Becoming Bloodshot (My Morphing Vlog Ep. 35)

Hey, hi, it's Stuart Aldo Pulaski Sr., and I love Superpower Beatdown. I'm at the gate, and I was just wondering if you can come and open it. Okay, well, I'm going to be here. I'm waiting for you, okay? I'm at the gate. Okay, buddy. I'm so excited to shoot Superpower Beatdown. Bye. Thank you. Thank you so much. I can't wait. This is like, when I come here, it's like everything starts coming back.
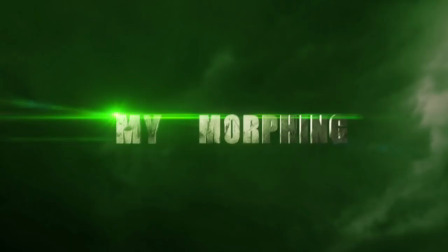32s
Like, I remember when we did the Nightwing thing. Remember the Nightwing thing? That was awesome. You were awesome.
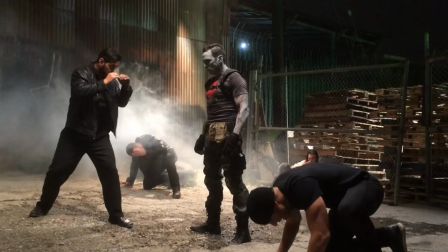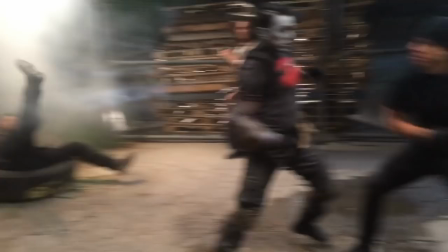45s
So, we're obviously filming for continuing Bloodshot,
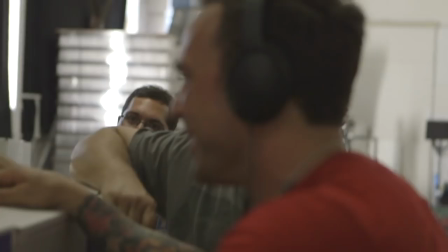50s
but we worked so hard on the first scene that Aaron and his dad and the whole Valiant group showed me, like, the final cut of that scene. Dude, I'm telling you, it was real filmmakers, art, and I'm just a big fan of Bloodshot because I've been researching the heck out of it, almost every single book.
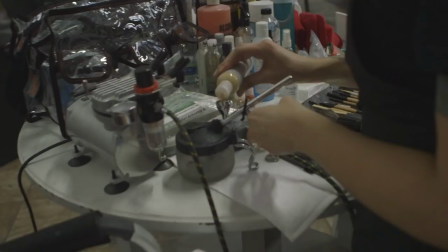65s
Really good, guys. Awesome scene, man. Very impressed. How'd you wind up in Bloodshot? Can you talk about that process? I worked with Aaron quite a few times on Bat and Son. Aaron called me about the Bloodshot. I wanted to research a little bit more. Not that I wanted to research to see what it was all about.
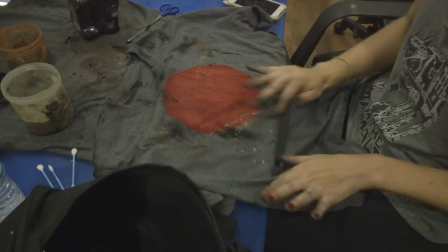85s
I didn't know anything about Bloodshot. So I wanted to really research his character, and I found that Bloodshot has a huge following.
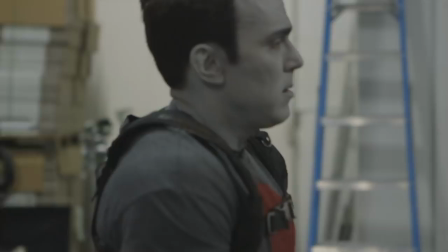92s
So I'm hoping that the Bloodshot hardcore Valiant people are excited about it, you know, because I'm trying to do the best I can with the Bloodshot role.
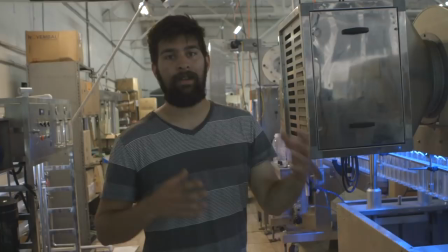101s
So we're here at the scene where Ninjak and Bloodshot are gonna fight.
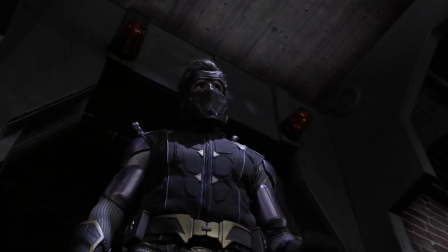106s
Ninjak has basically rigged this entire place because he knows that the only way to take down Bloodshot is by catching him by surprise,
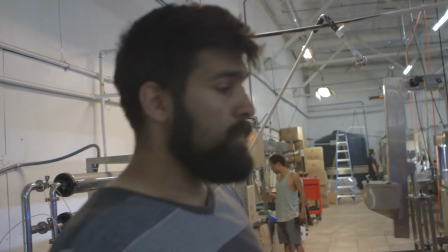113s
using traps, using his brains over Bloodshot. So we've got this long hallway that Bloodshot is gonna try and make his way through.
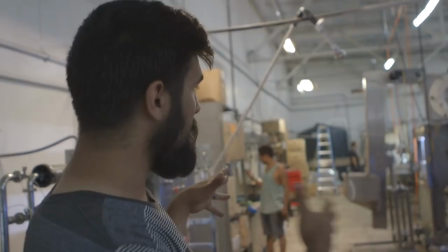121s
So we're gonna keep them real tight and confined in this space.
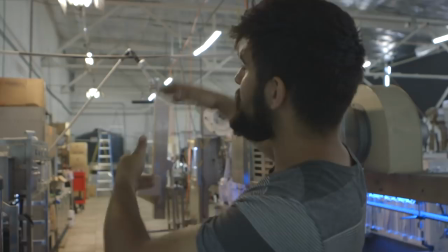126s
We got all these blue accents, kind of sci-fi feel. We also want to keep as much light off the walls as possible.
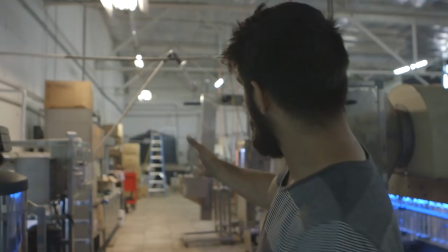133s
So all these lights are going to get angled in slightly, duvetine on the sides. That way we can keep this wall dark.
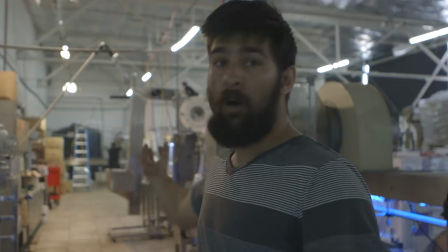139s
That way the room feels a little bit bigger. For now, this is going to play pretty practically, and they're going to be able to run all the way down this length and still stay lit. So how are you feeling about the choreography? It's bad in the sun.
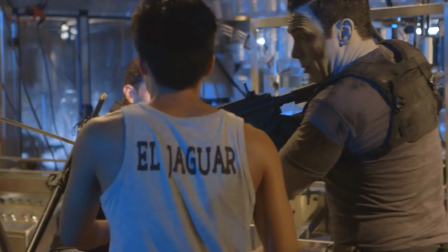159s
What we do. That was great. Good stuff. Just guns and stuff, you know? First time actually holding a real gun like that. I'm not a real gun, but that's it. So I'm gonna practice how to work it.
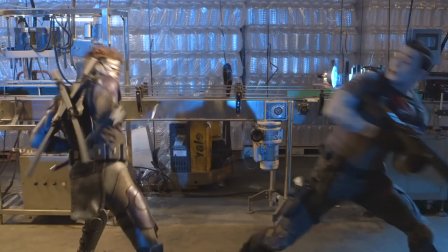173s
3, 2, 1, action.
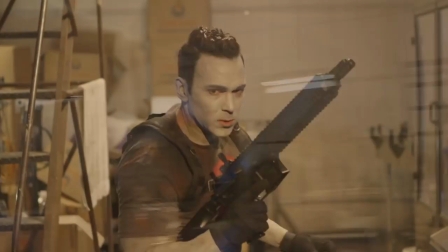179s
Cut. That was great. Alright, moving on. Albany said he's surprised, it looks cool.
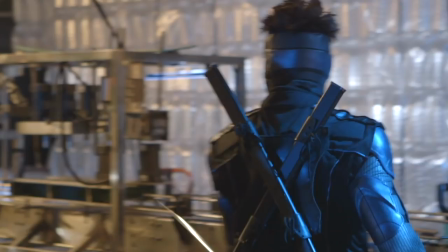186s
My job is just to do the best I can for Bloodshot and continue the growth for Valiant Comics, and hopefully that the people that are hardcore,
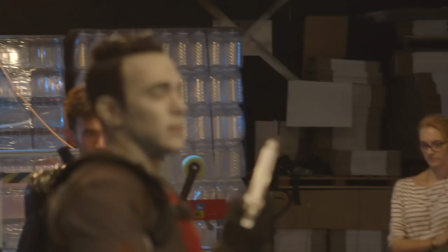194s
diehard fans of Bloodshot can see that this is a real live action character versus a cosplay character.
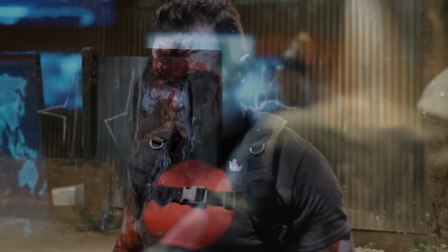201s
But they did a really good job. Like the eyes in it, and my eyes just don't look like me, which I like.
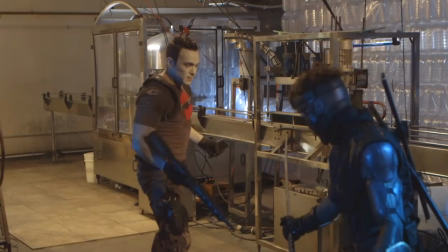207s
I like the fact that it doesn't look like me. All right, here we go. And 3, 2,
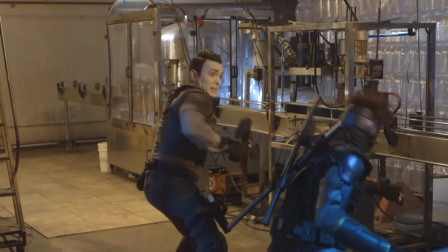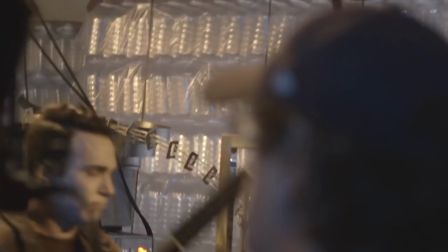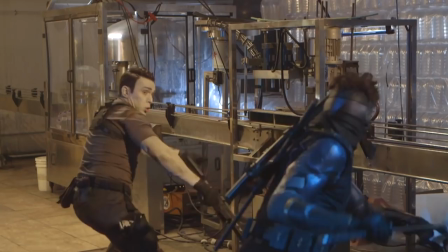one, action.
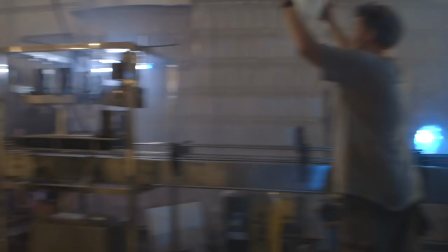238s
That was good, let's go again with that. That was good though. Alright, here we go. And 3, 2, 1, action. Cool. Hi, my name is Alvin Singh. I am a stunt performer here in LA.
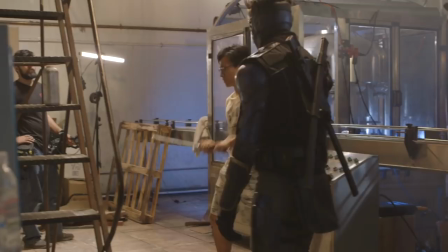244s
And for this show on Ninjak, I'll be the fight coordinator / stunt coordinator.